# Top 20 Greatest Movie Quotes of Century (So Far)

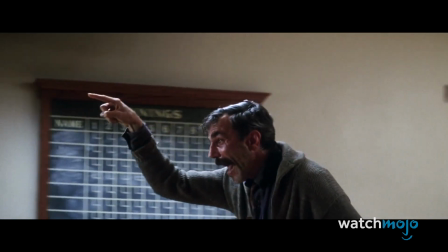To explain how he scammed his victim, Daniel uses a milkshake analogy which clarifies an otherwise complicated concept.
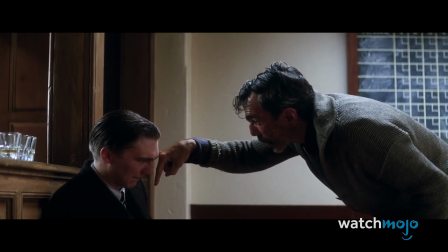I drink your milkshake! I drink it up!
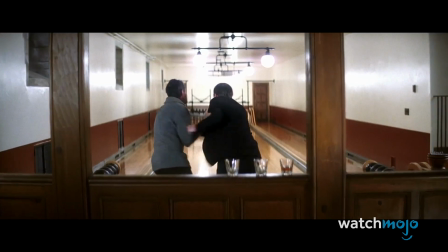Day-Lewis won his second Best Actor Oscar for this role, and this scene undoubtedly helped secure this win.
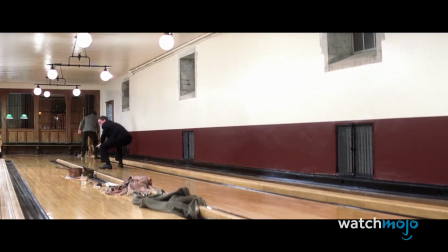The way he says the milkshake line makes what could have been a weird moment instead the ultimate way of saying you owned your opponent.
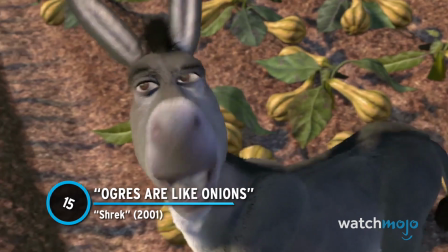Number 15, ogres are like onions. Shrek. Shrek is a playful take on the classic fairy tales,
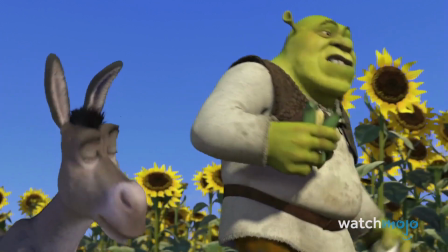and one of the film's central messages is how you shouldn't judge someone or something based on appearance. Ogres are like onions.
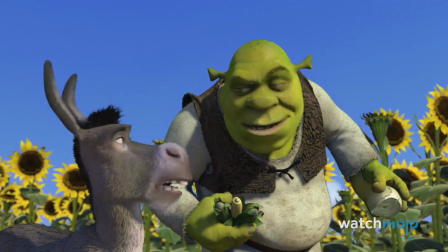The ogres are like onions analogy fits in well with the central message, which is delivered by Shrek,
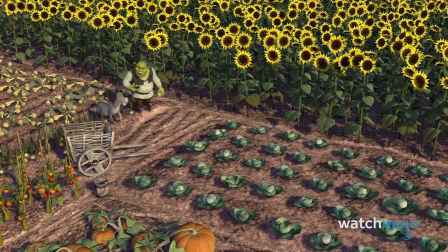an ogre who was a victim of being unfairly judged for his monstrous appearance.
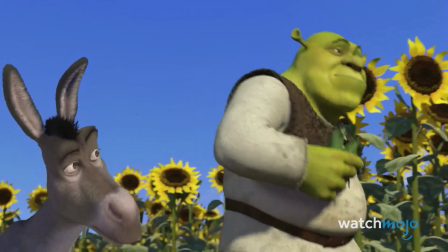It's fun to watch SNL veterans like Mike Myers and Eddie Murphy play off each other in this scene,
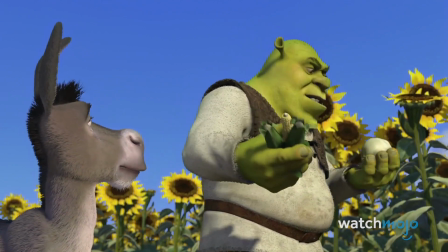with Murphy playing Donkey, who has a difficult time understanding the analogy.
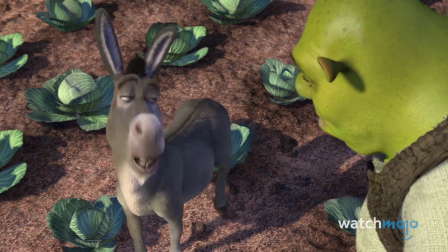They stink? Yes. No. Oh, they make you cry? No. Oh, you leave them out in the sun, they get all brown, start sprouting little white hairs.
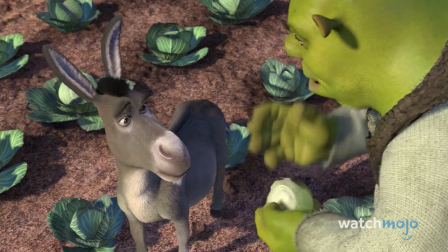No! Layers! Onions have layers.
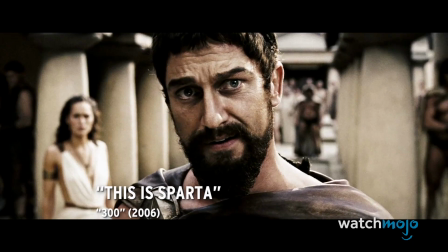Ogres have layers. Onions have layers?
Number 14, this is Sparta, 300.
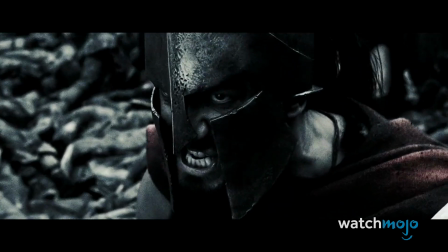Director Zack Snyder made his adaptation of Frank Miller's graphic novel about the Battle of Thermopylae as loud as possible,
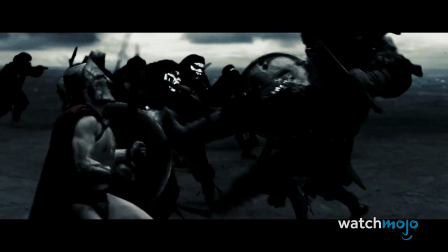from the visual effects to the costumes to the acting.
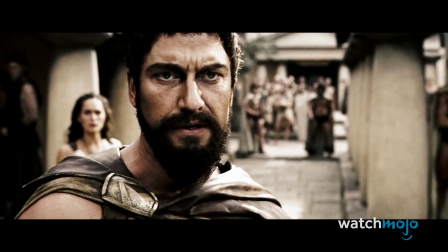This over-the-top declaration is just one of the many examples of Snyder's stylistic choice.
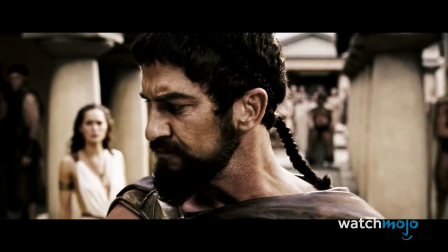The line was featured heavily in movie trailers and commercials,
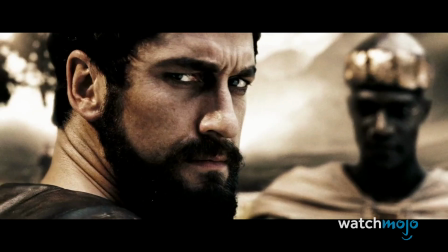with moviegoers eagerly anticipating the moment Gerard Butler's Leonidas shouts the line before kicking that Persian messenger down the well.
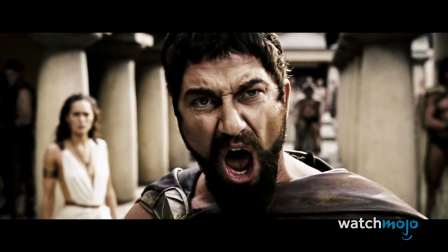This is Sparta!
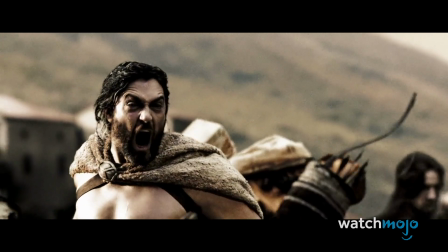At the time of the film's release, the line was so ingrained in pop culture, it inspired countless parodies.
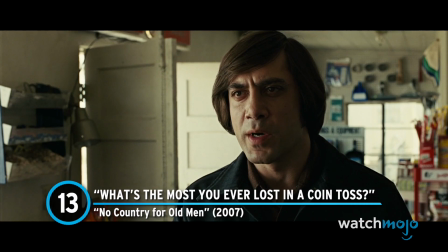Number 13, what's the most you ever lost in a coin toss? No country for old men.
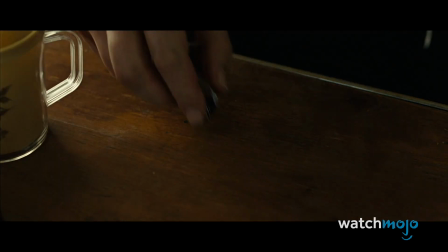This is a question Anton Chigurh poses to a storekeeper before Chigurh calls on the man to participate in a coin toss for his life.
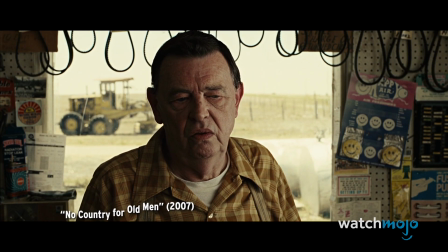What's the most you ever lost on a coin toss? Sir? The most you ever lost on a coin toss.
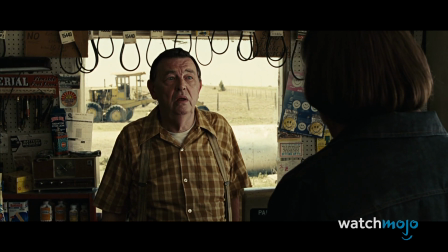Since we know that he's a murderous psychopath, the question is more menacing for the audience than it is for the bewildered storekeeper,
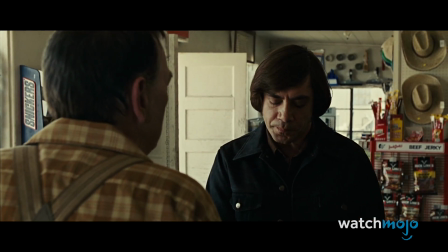who is completely unaware of the stakes of the coin toss.
I can't call it for you.
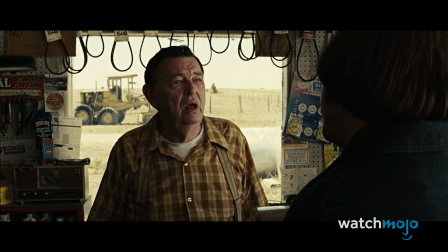Well, it wouldn't be fair. I didn't put nothing up. Yes, you did.
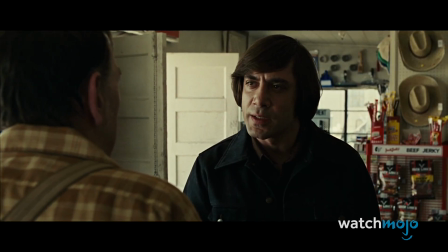You've been putting it up your whole life. You just didn't know it.
The strange question helps build tension within the scene,
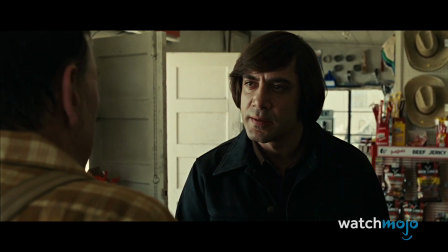which is already uncomfortable because of Chigurh's weird antisocial behavior when interacting with the storekeeper.
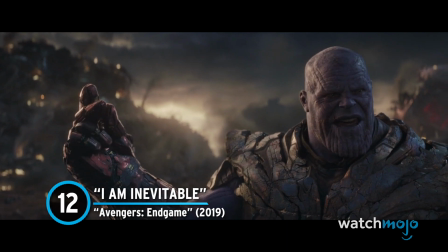Number 12, I am inevitable. Avengers Endgame.
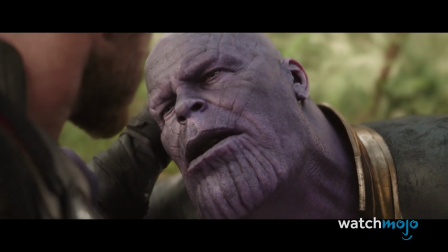Having successfully gathered the stones and executed his plan, Thanos came out the big winner in Avengers Infinity War.
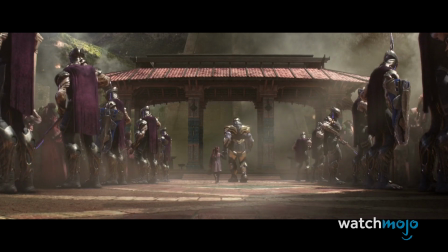When Endgame was released the following year, Thanos had already established a reputation for being an intimidating villain.
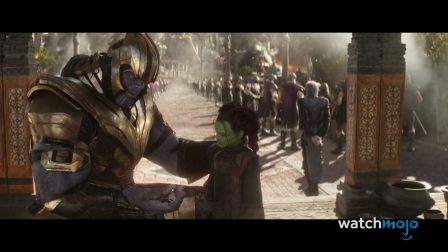Part of what made him such a scary villain was his sincere belief that his mission was a righteous one.
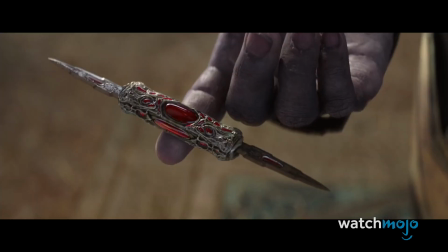Pretty, isn't it? Perfectly balanced, as all things should be.
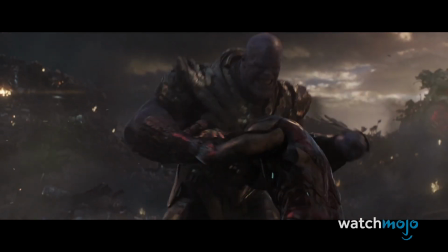And another part was that he was the first major MCU villain to beat the good guys.
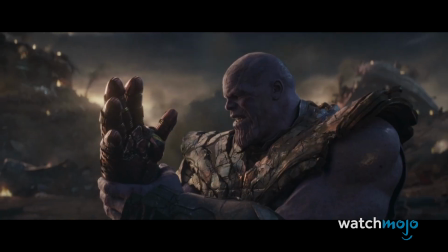When the Mad Titan calls himself inevitable, it's effective because all we've seen him do is win.
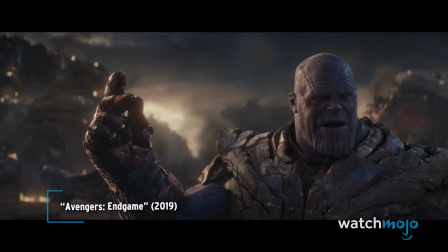I am inevitable.
Thanos is such a powerful cinematic character.
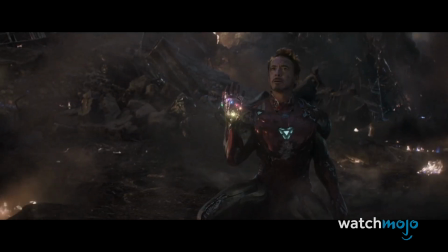It's as if going up against him were going up against fate itself. Number 11, King Kong ain't got shit on me.
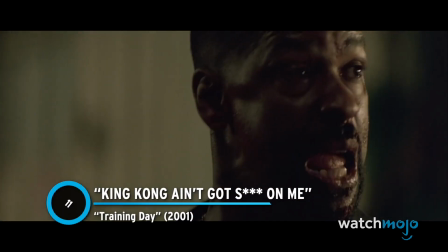Training Day.